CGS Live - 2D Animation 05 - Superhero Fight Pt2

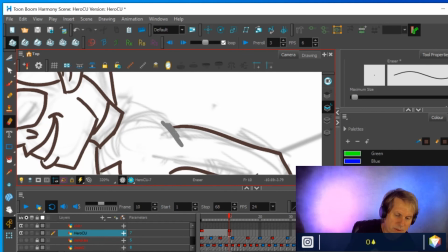[37:22]
Just get rid of the whole thing and redraw it.
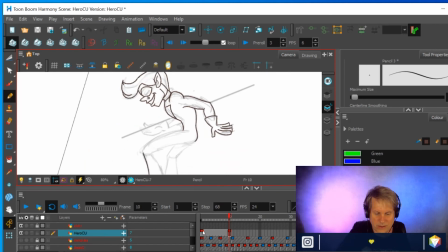[37:32]
So I wanted him to have fairly big biceps because he's supposed to be strong, but I also wanted to keep the idea that he's sort of younger and kind of teenaged.
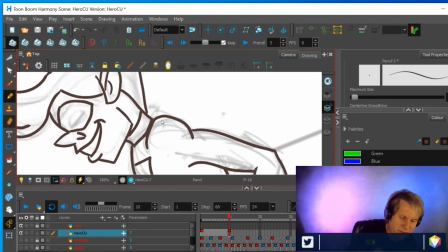[37:46]
Let me just fix this up.
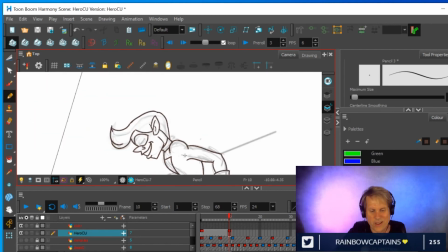All right. And then compare leg sizes.
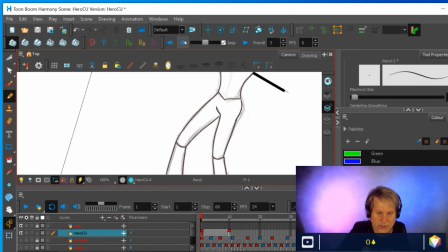[38:13]
So his legs are compressing so that they should get probably a little bit thicker than I actually drew them here. But not too much, because again, he's supposed to be kind of a kid.
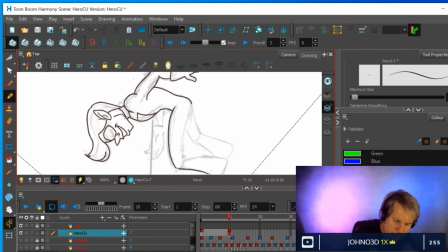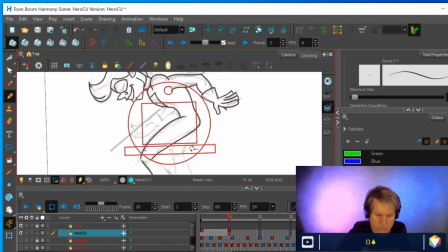And then because this is moving so much, I can be pretty safe in just drawing this part because
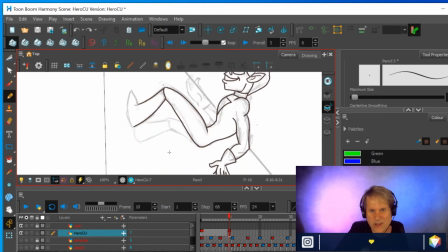[38:52]
it's not gonna matter. It's not that close to the original drawings, drawing one. It's changed a lot since then. It's in motion. It's not really gonna be even seen.
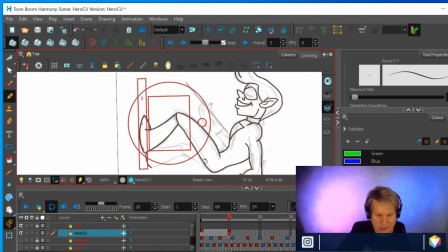[39:05]
It'll only be seen if something really weird is going on. If all of a sudden he grows this, you know, another foot or something.
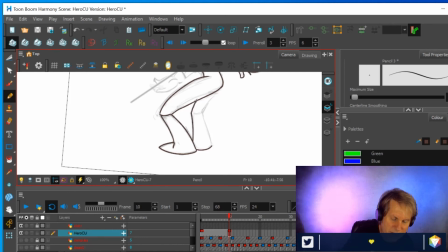[39:14]
Other than that, it's moving so fast through all this that you won't notice it. And the idea is you don't want to notice it. You want it to look like it's one character who's moving in space and not a series of drawings that are flipping by.
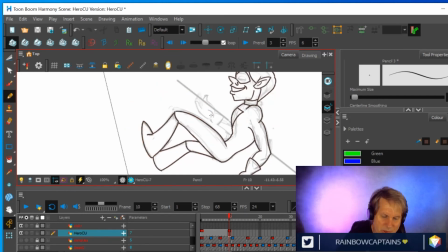[39:32]
As I say when I talk about actually animating things, let me do this hand.
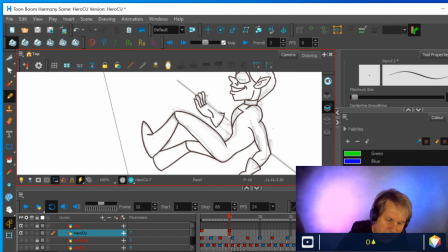[39:52]
Again, I've got a lot of leeway with this hand because it's not going to be seen.
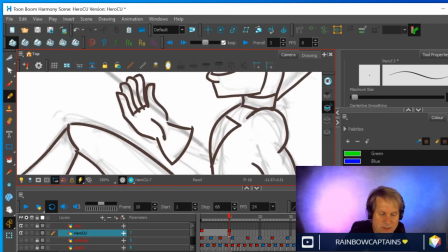[39:57]
It'll only really matter if, nobody's ever going to be able to count the amount of fingers he has on his hand or anything. It'll only matter if it looks so completely different from the other drawings of the hand that it looks like it doesn't belong,
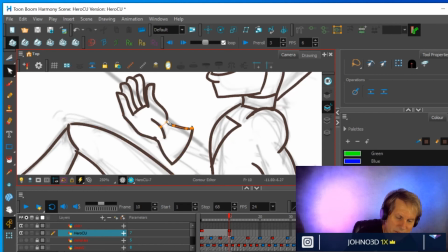[40:11]
that it wasn't a continuation of the character moving, that it was another hand altogether of some other character.
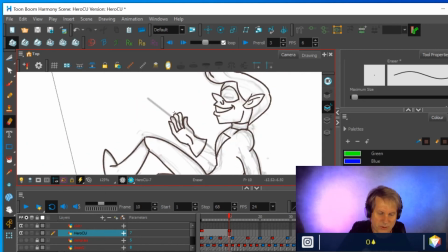[40:20]
So playing pretty loose with the hand, but I will definitely flip this and see
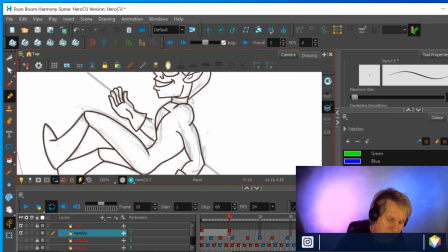[40:27]
if it's still holding together or if it's looking like it's a different character.
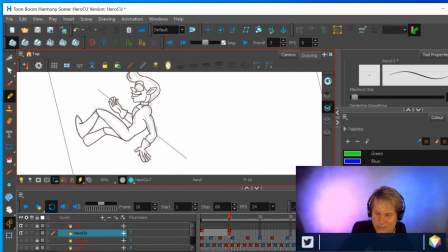[40:33]
All right, now I've got everything drawn in with the black. I'm gonna go in and do, or with the brown, then I'll go in and do the eyes with black.
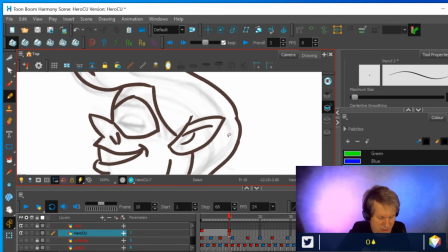[40:45]
And the reason I used brown was because it makes it look a little bit softer.
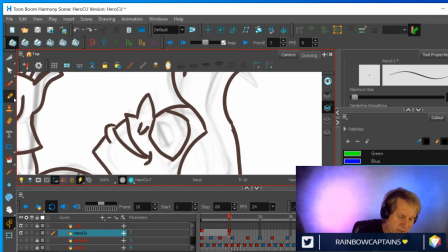[40:52]
So in the olden days when we used to Xerox, they would use a brown outline so that you couldn't see the hard edges as much, so that it actually softened the edges and made it look a little bit more
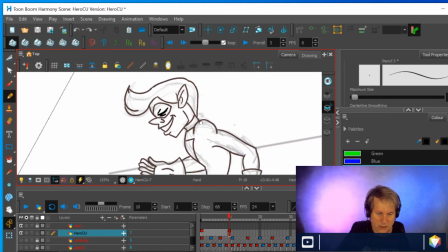[41:11]
organic looking, I guess is the word. And I think, yeah, I'll leave it. And then lastly, I'm gonna go in and do his weapon, whatever it is. It's a staff, and it's approximately 16 pixels.